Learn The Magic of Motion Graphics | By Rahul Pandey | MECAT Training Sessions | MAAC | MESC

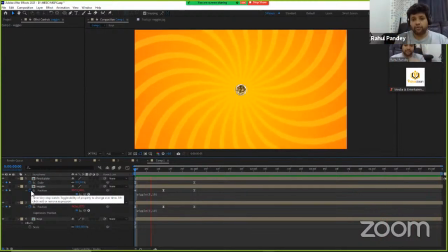33:18 And now if you want these two wedges to rotate along with the plate, then in that case, what you can do is I will create a null object over here.
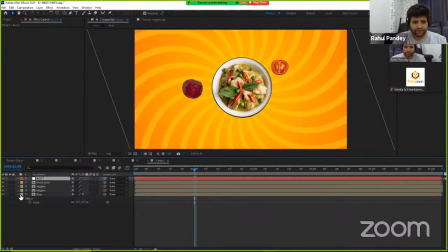33:29 Now null is something which will just like these two wedgie layers will be attached to it, and whatever motion or like movement happens in this layer, that will be applied to these two layers as well.
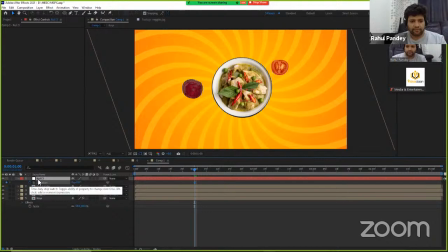33:46 So for example, if I rotate these layers, I will rotate it from the beginning, and like after 5 seconds I will rotate it for 180 degrees.
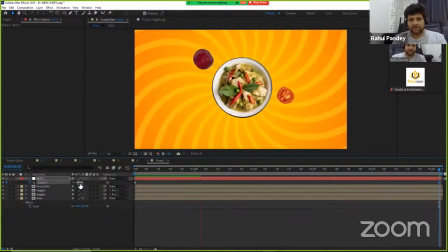34:02 So now you can see this is how the layers are rotating. So that's simply, if you know the software, it actually becomes easier for you to like animate the layers. And apart from this, I will also add a motion blur to this. Now what happens, what exactly is motion blur?
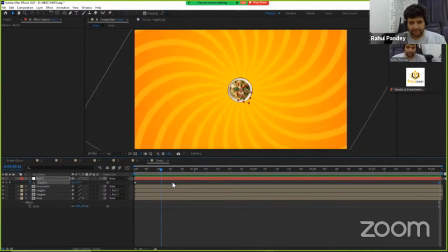34:22 Let me keep the plate over here, and now if I apply motion blur, the overall output looks more realistic. So let me apply motion blur to it, and now the software will take some time to process it, but here you will be able to see the motion blur.
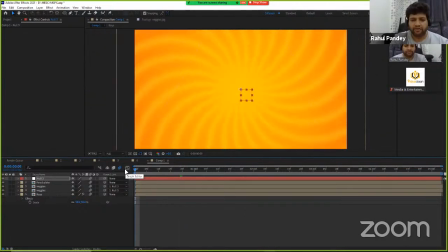34:40 So now if I play from the beginning, you will be able to see like it definitely the processing will take more and more time, and that's why when we do any kind of professional motion graphics, it actually takes more time to like create the final output.
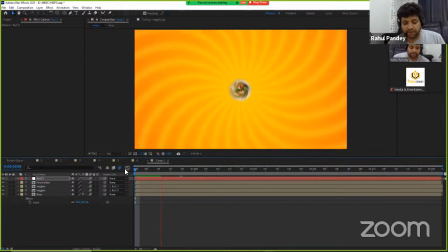34:58 So now you can see that the motion blur, when it's added, it will give you more realism. It will add more realism because we usually see motion blur in our daily life. Like whenever we look at the rotating fan, we actually see the motion blur.
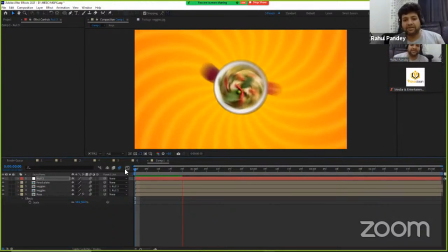35:16 You cannot count the number of blades when the fan is rotating till the time the fan stops. So that's what is the concept of motion blur. And here you can see that this is how the motion blur has been applied.
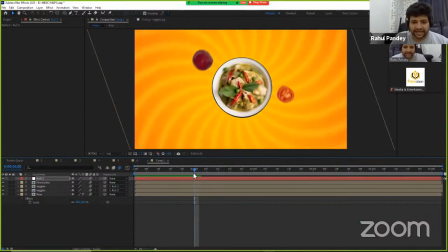35:30 Now what I want is, like, after 1 second, I do not want to see any kind of motion blur. So I will select these layer and I will split them into two. So like after 1 second, I am going to disable the motion blur for all these layers.
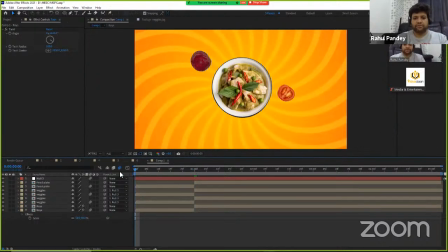35:49 And that's how, like, the motion blur will be appeared in 1 second animation, and after 1 second I'm going to disable the motion blur, so that you will be able to see the content of the layer,
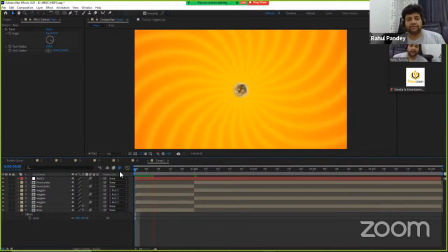36:04 because we have to show the food, and the theme of this ad is to, like, the faster delivery of the food. So we need to maintain the speed by using the motion blur, but we have to show the food as well. So the color has to be visible, the food content has to be visible, and apart from that,
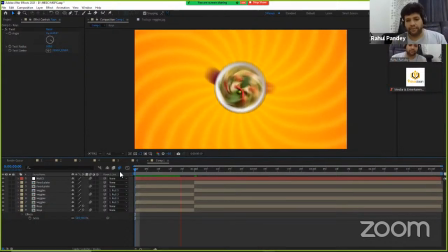36:23 with the help of motion blur, the speed is also being shown. So just wait for a few seconds, and it's actually going to process just 4 or 5 more frames, and then you will be able to see how it actually appears.
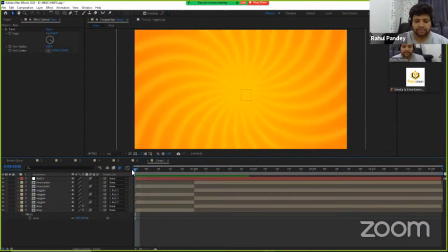36:40 That's it. So let me play it from the beginning, and this is what happens. So you can see after 1 second, the motion blur has stopped, and now you get to see a proper layer over here. So these are these are the ways how the animation is being done,
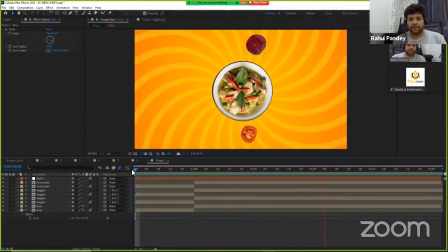36:58 and like how the things actually appear in a moving way, and that's how you add certain layers.
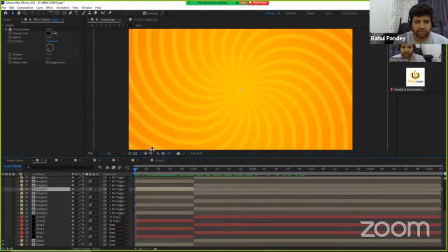37:06 So let me take you through this particular first set where all these layers were used.